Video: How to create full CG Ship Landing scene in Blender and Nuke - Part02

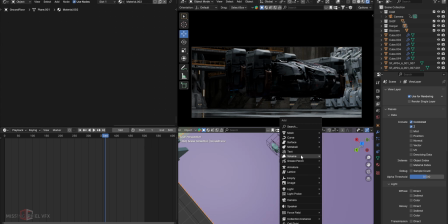(8:16)
Take a point light.
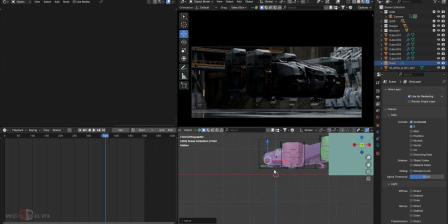(8:19)
Go to top view, side view, and increase the intensity.
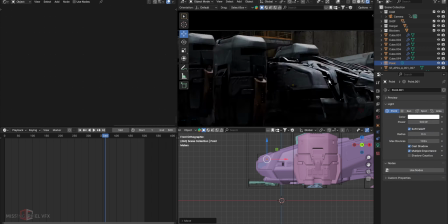(8:25)
I'll make it 500 and see how that looks. We're reading something from the cockpit.
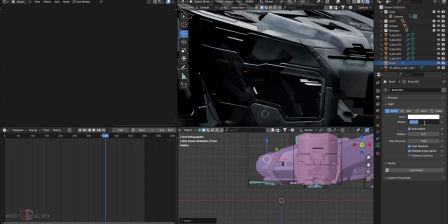(8:30)
Let's make it 1000.
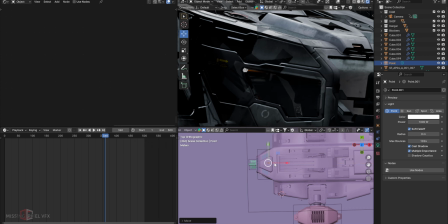(8:35)
This is like we're not going too deep, just to read that hint of details from the cockpit. And because we are adding some characters or 1 or 2 characters in the cockpit, we can read some interior. To get that, I'm just adding light here. I'll keep the radius 1. We can see that it's reading well.
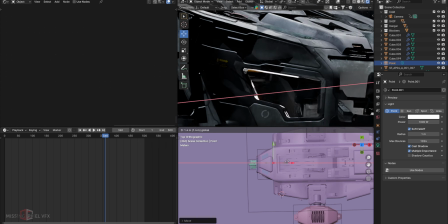(8:53)
I think this is working well. I'm just keeping it like this. Now it is fine.
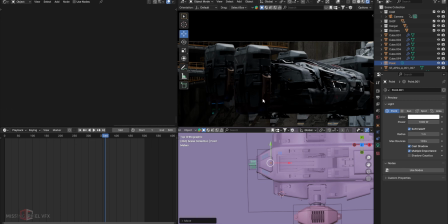(8:57)
For the thruster, I'm going to make a separate tutorial for that because making thruster is quite interesting thing in this shot, and I don't want to make quick video on this or to explain it in a really good way. I thought of making a separate video on making the thrusters, so I'm going to ignore that.
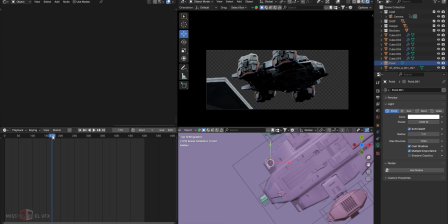(9:15)
Again, as I said before, this shot might look complex, but so far we have seen that we haven't done any very technical thing in the shot.
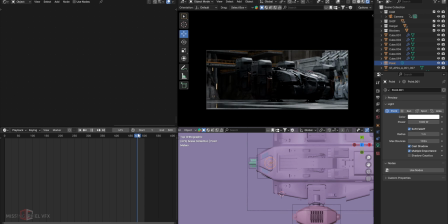(9:22)
This is just basic layouting and animation and composing the shot.
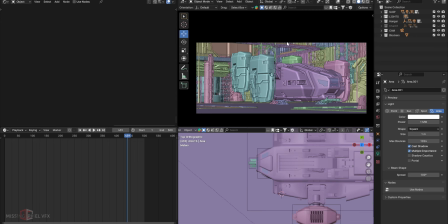(9:27)
After spending some time, I have did a lot of details in the shot. Like, let me show those all the details I have added.
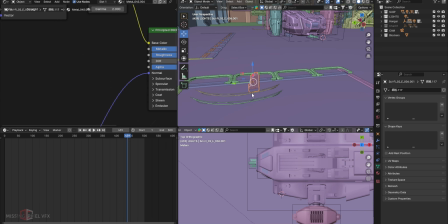(9:34)
I have added this for ground details, like these wires or cables, and then some of these props here as well. And in the background as well,
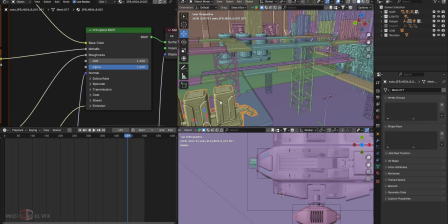(9:42)
I just added this kind of structures to hold these floors and some sci-fi or some kind of machines and these spotlights I had.
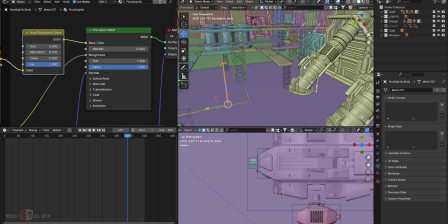(9:50)
So this is like just keep adding according to your story and then see which one looks good, or just keep playing,
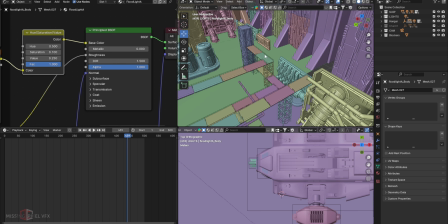(9:57)
spend some time, and then you can understand which things you want, and simply don't add anything that is not visible in the camera.
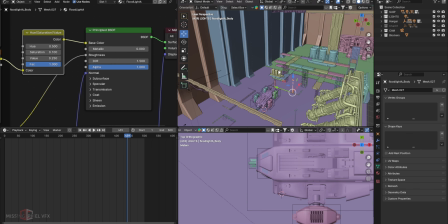(10:03)
You guys can see that this area is totally empty. I'm not adding any unnecessary 3D models here because this is not seen in the camera.
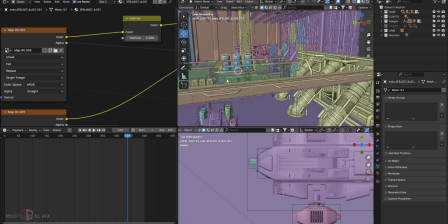(10:10)
If I see the camera view, we can see we are reading only from this object and from this to this area,
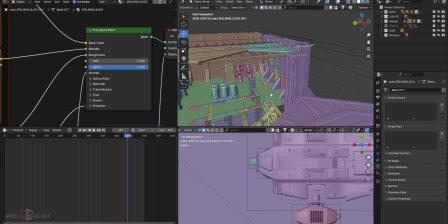(10:16)
and that's the reason I'm keeping all those details, like complex details here and this here,
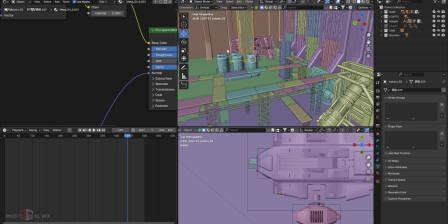(10:23)
and then in the background somewhat till the midway. And I have also added these extra characters.
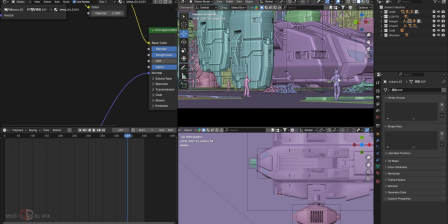(10:31)
You can simply grab some mocap characters and then use them in the shot.
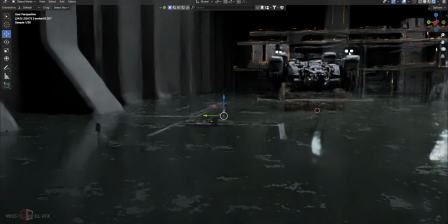(10:36)
So I'm using this kind of CG characters all over the scene.
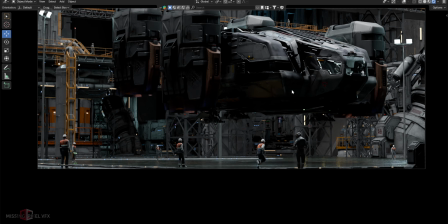(10:40)
I have seen some references that some workers in this kind of scene looks much better, and some guards as well. So that's the reason I'm trying to replicate it, but I don't want to keep them very static. I added some of those characters are animating, like they are signaling something,
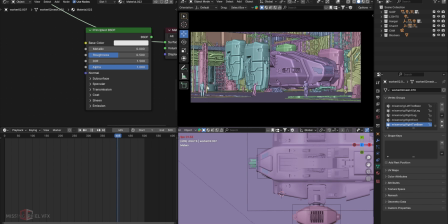(10:55)
and so this guy is like waving his hand, and the background guy, and this one guy is running, and this guy is guarding, and then in the end frame there is one more guy coming into the frame. So these are like small things.
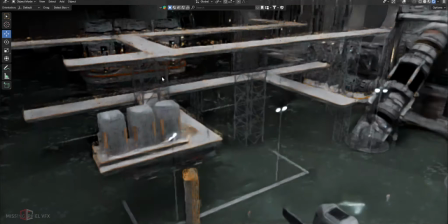(11:07)
Also I have added some this one and this one.
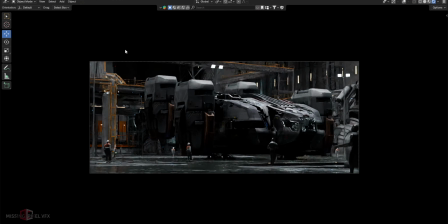(11:12)
I simply wanted to give more of that small details in the scene. Just try to find a point where your character is readable in the scene. Like I'm adding it here because of the depth. We're reading this kind of black area, and using this character against that black is going to read this character in the scene even there is a mist or haze.
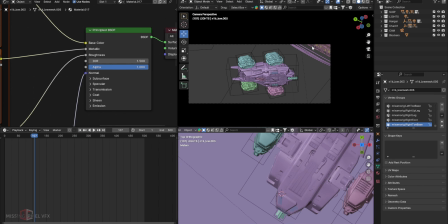(11:29)
And if I go to this frame, you can see that I have added one more railing kind of structure here,
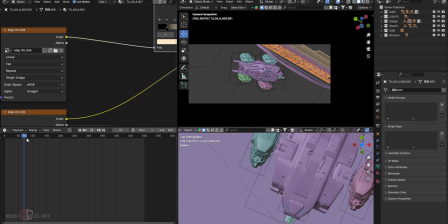(11:35)
because if I see first frame to frame 200, there is nothing in the scene. This is really empty, I was feeling. So that's the reason I kept these extra details in the scene, like these wires, cables,
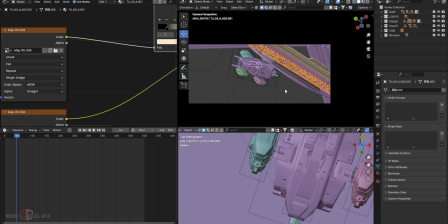(11:50)
and then some kind of structure here that gives some parallax and also brings some depth to the shot.
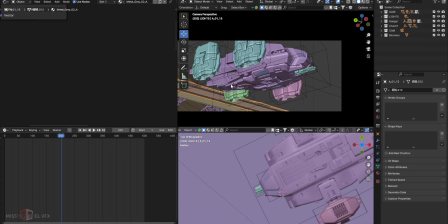(11:56)
And same with this as well. This was quite empty. I added these extra props here, just simply copy paste them and using them all over the places.
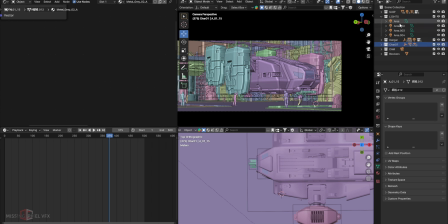(12:05)
Now I have added some extra light to the scene. Let me show what exactly they are doing.
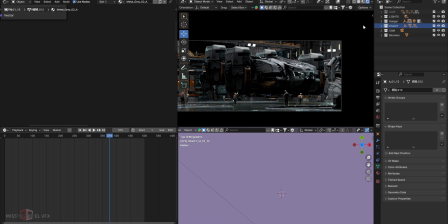(12:10)
Turn off the ship at this point. I don't want this. These are area lights.
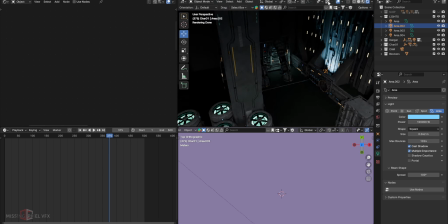(12:15)
Like if I just select it and see, just to give that structural information in the scene.